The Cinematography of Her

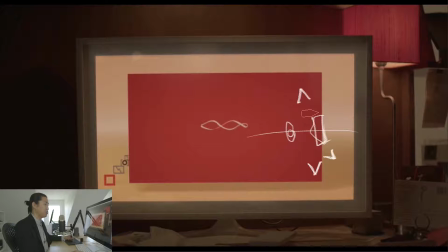(16:32)
But the way you pivot, the way that you get to this other side, what you can do is you can shoot a shot like this, and you pivot on this angle, okay? So if you were cutting between these two shots, when you cut to this shot, which is what we're looking at now, straight on, now you're allowed to go to that angle, but you wouldn't cut between these two angles,
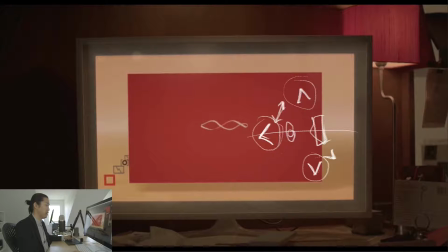(16:50)
okay? You can cut between these two, and you can cut between these two, but typically you don't cut between those two. It's jarring. But this is the pivot shot, and it's a turning point. This is when the OS starts talking to him, and he's like, he pivots. He's like, wow, this thing is really, it's something else. And then where do we end up?
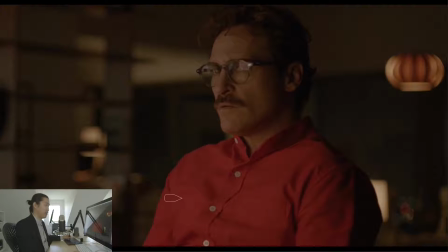(17:08)
We end up on the other side of the line, okay? So I'm going to just draw this again really quickly. Here's our desk. We started over here. Now we're over here. We're on the other side. And when we go to this other side of the line, what I'm picking up on and what I see is that he starts to see
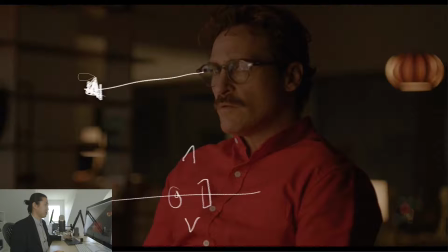(17:26)
Samantha as a person or as something more than a computer. When he's looking to the left, like this, screen left, he's starting to acknowledge Samantha as a person. And then this also exposes his left ear, which is where he puts Samantha in eventually.
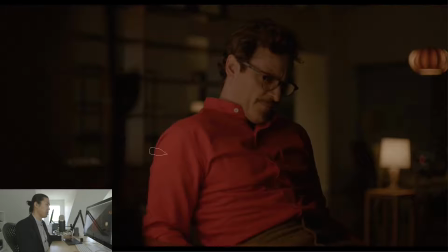(17:43)
Now, we're still on this side of the line, but he's turned away. He's turning away from her. So this is acknowledging Samantha, and this is rejecting it. And there's this constant back and forth. The whole crux of this movie, or not the whole crux, but a lot of the movie is like,
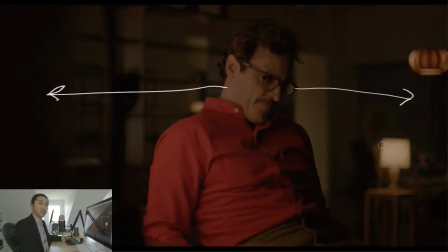(17:58)
is it okay to have a relationship with an artificial intelligence, with something that doesn't have a body, that isn't a human? Is that okay? And this is that line. It's like, to the left is accepting it, and to the right is escaping it.
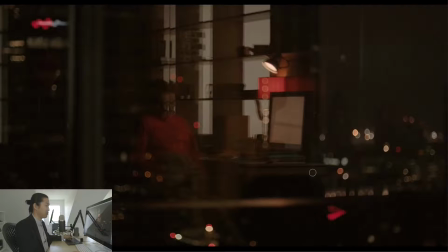(18:11)
You know, and that's what I start to see here. And then we have an interesting shot like this, which is the reflection of that scene, where he's deciding. This is the turning point, I think, in the movie right here, where he's like I said, when you see reflections, when you see two of one person in the scene, something's happening.
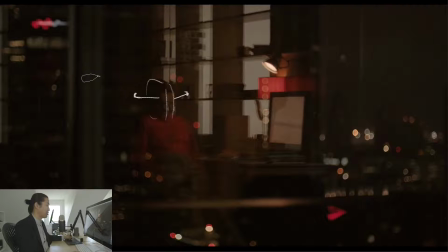(18:27)
He's splitting. It's like his mind is splitting. It's like, do I accept Samantha? Are we going to have a relationship? Or is this weird? Is this a weird thing? And we see that, like I said, when you're on this side of the line, when we're looking at it from this way, it's like he doesn't accept it. But he clearly goes on to accept it later.
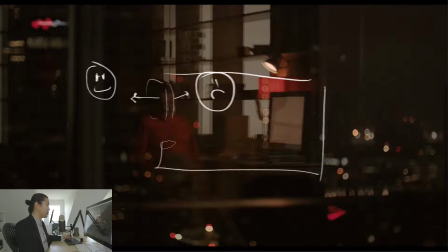(18:45)
And I thought this is a really beautiful and interesting way of showing this inner turmoil, this decision that he's having in his mind.
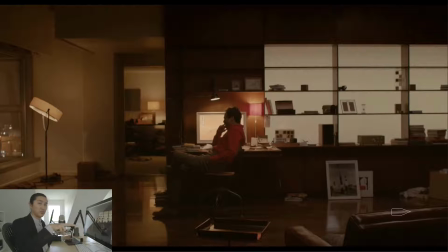(18:53)
And then we pull out to what I would consider the pivot shot. This shot pulls back like this to show more and more of his apartment. And this guy has a really cool apartment. Reminds me of a Woody Allen movie, though this is apparently like futuristic Los Angeles.
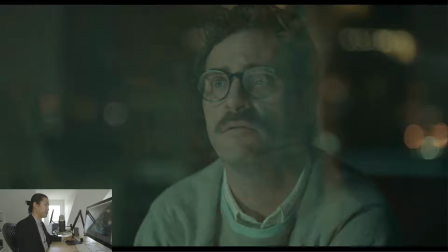(19:07)
So that's the meeting. That's when he first meets Samantha. So let's see, what are we on to next? So Act 3, I'm calling Neighbor's Divorce. So here he's basically having like consistent conversations with Samantha.
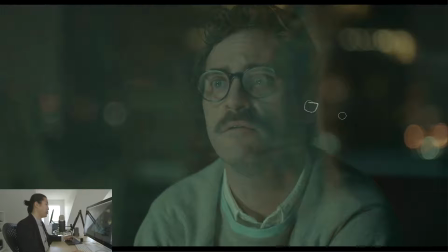(19:24)
And Samantha's in his left ear a lot of the times. And he's playing that video game, and she's reading his emails,
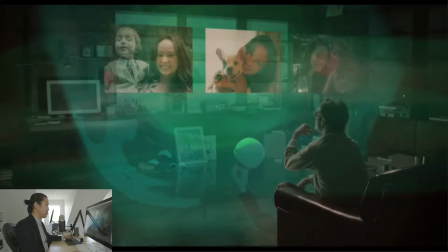(19:32)
and she's like, oh, you know, your friend set you up with this girl, and you guys have a date. You should email her. And she basically sets them up on a date, and she alludes to it. She's like, you guys could like go get dinner, you could hang out, you could kiss her, you know.
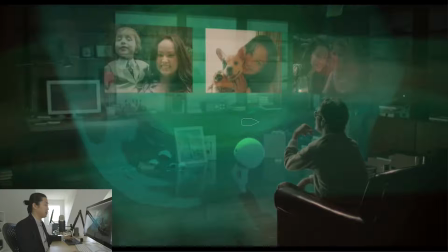(19:47)
And Samantha is Well, I'll get to that point next. But he sets him up on a date, and he's playing this green video game.
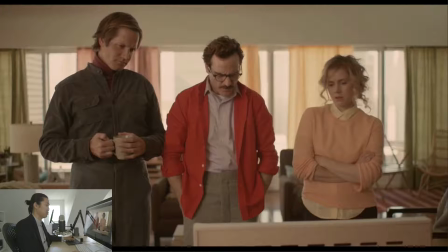(19:56)
But I'm not reading into the colors of this, but there is a green versus red type of thing going on in this movie. I don't focus a ton on this breakdown about their relationship. I mean, the whole movie could be done about this marriage, but I'll just say that it's like, we have Theo, who's in between them.
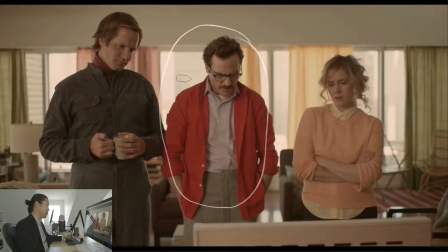(20:14)
Like these two are basically not happy in their marriage, and the conversations they're having. I mean, I've had those conversations before. With my wife. It's a thing you have. You guys. It's real.
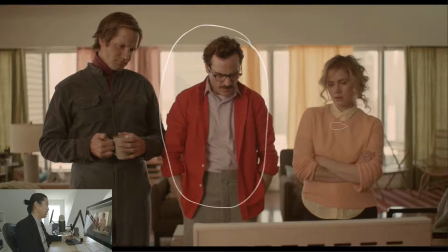(20:30)
It's a pretty real dynamic I think they put between these two married people here, and it's it's a tricky thing. And I think that they did a good job illustrating this.